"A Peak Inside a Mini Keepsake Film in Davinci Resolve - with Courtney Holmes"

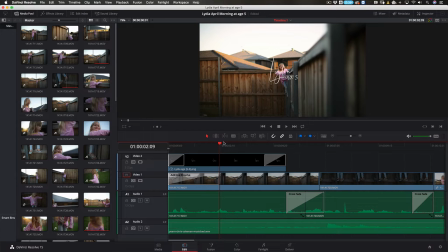And so I noticed that the light was gorgeous outside, and I noticed that it was about to come above the house behind us, and I knew the light would start to pour into the backyard.
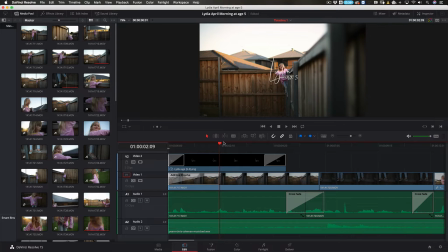And so she was wearing this really cute bunny nightgown that I really like on her. And there's this thing that she does, or that she started doing lately, which is to climb on the fence. And I asked her if she would,
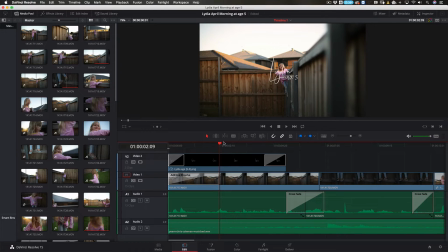well, I knew that that is something that I wanted to capture that she does, and that she started doing. And it's really hilarious because she climbs the fence and then like peeks over at the neighbors, and it's just amusing. So I wanted her to, I knew that I wanted to get footage of that.
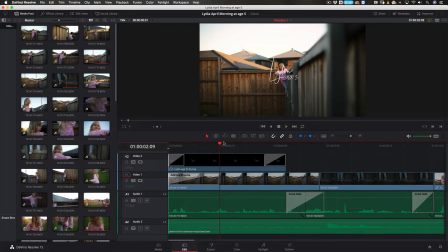And then also she's been singing a lot. And so with the singing, I didn't ask her to do that here, but she just was doing it anyway. And so it was kind of like killing two birds with one stone. I asked her to come out there because I wanted to get footage of her just playing in the yard and climbing the fence.
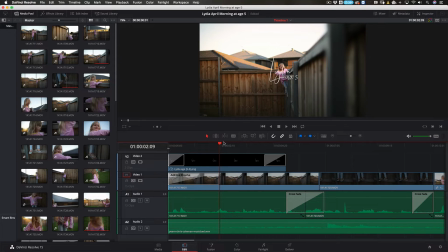And she gave me this other thing that I knew that I wanted to get film of, which was her singing, and because she sings all the time. So it worked out really well. And it only took me about 30 minutes to film this.
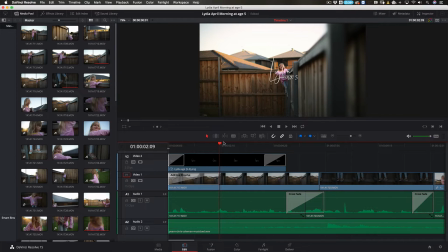She really only lasted that long. And there's maybe, you can tell there's not a lot of clips here.
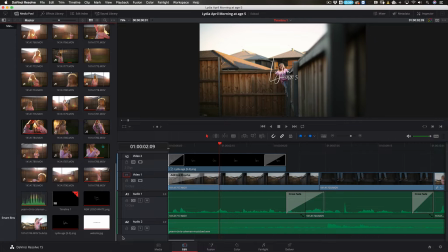Like, I want to say maybe 60 clips altogether.
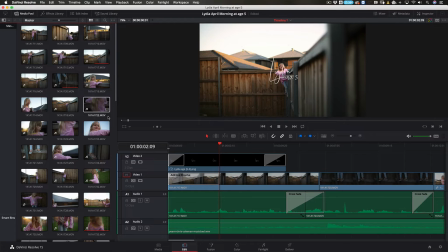So you don't have to shoot for that long, and you don't have to have hundreds of clips. You can keep it really simple and keep it really short. This is what I ended up with.
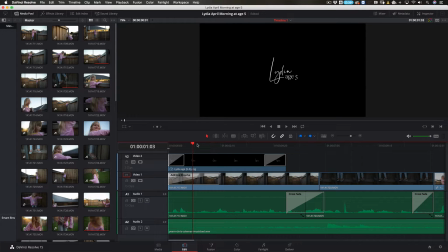And so I'm going to just take you through what this looks like, or how I put it together, how I assembled it. And in the next editing tutorial,
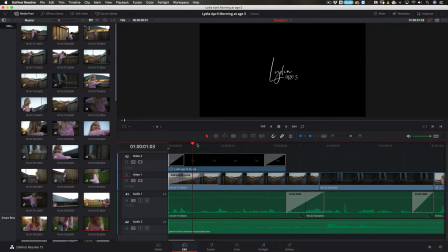tomorrow, you're going to see exactly how I added it all to the timeline and take you step by step through that. So, let's just play this.
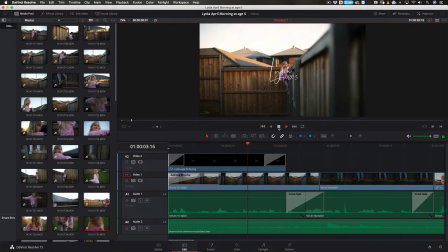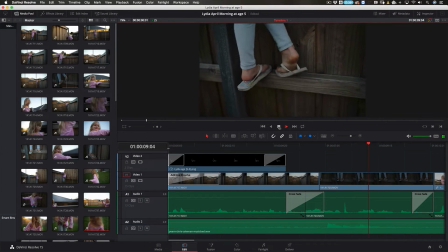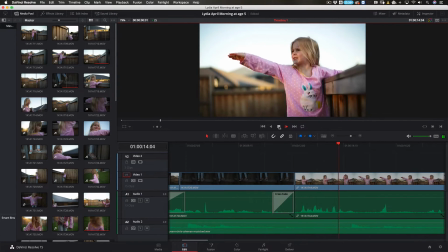Because the sun is reflecting on it. See?
Okay, so what happened was I walked out and I was like, right, so she's up here on the fence, and then
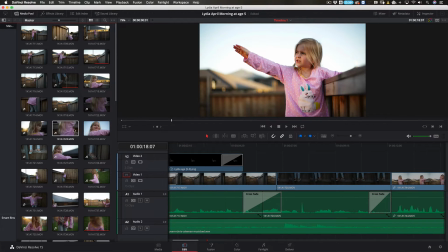I'm shooting it so that I get a lot of different angles of what she's doing that I can use later. But when I go to edit it, I'm like, all right, how am I going to start this?
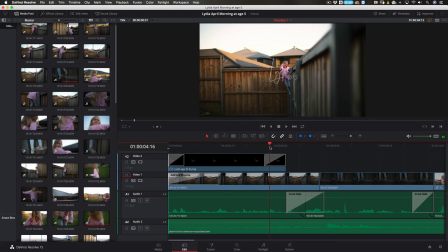And I saw this clip and I was like, I really like this. What she's doing there with her hands and the way that she's singing.
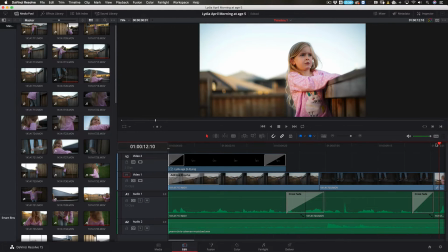And so then I knew I also wanted to include this clip because I really love what she's saying here,
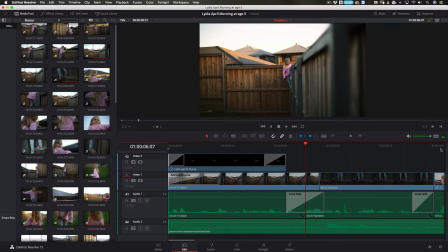but I didn't want to have this clip followed. I didn't want this clip followed by this clip. So I had to have something in the middle. That's why I picked the feet. And I also really liked what she was singing with her feet too.
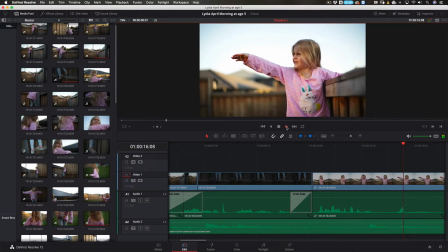And then... reflecting on it. See? It's reflecting on that glass.
I made sure that I held through that. Now, after this, she says something else that's really adorable, which is, and then the glass is reflecting on me, kind of thing.
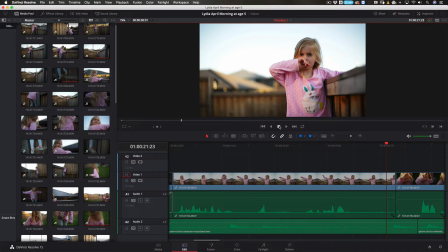And so I would have loved to have included that, but I didn't have enough time, and sometimes you just have to make cuts and choose some priorities. Otherwise, your film could end up being super long, and that's not the point of this. So I ended up cutting that and just using this part of it.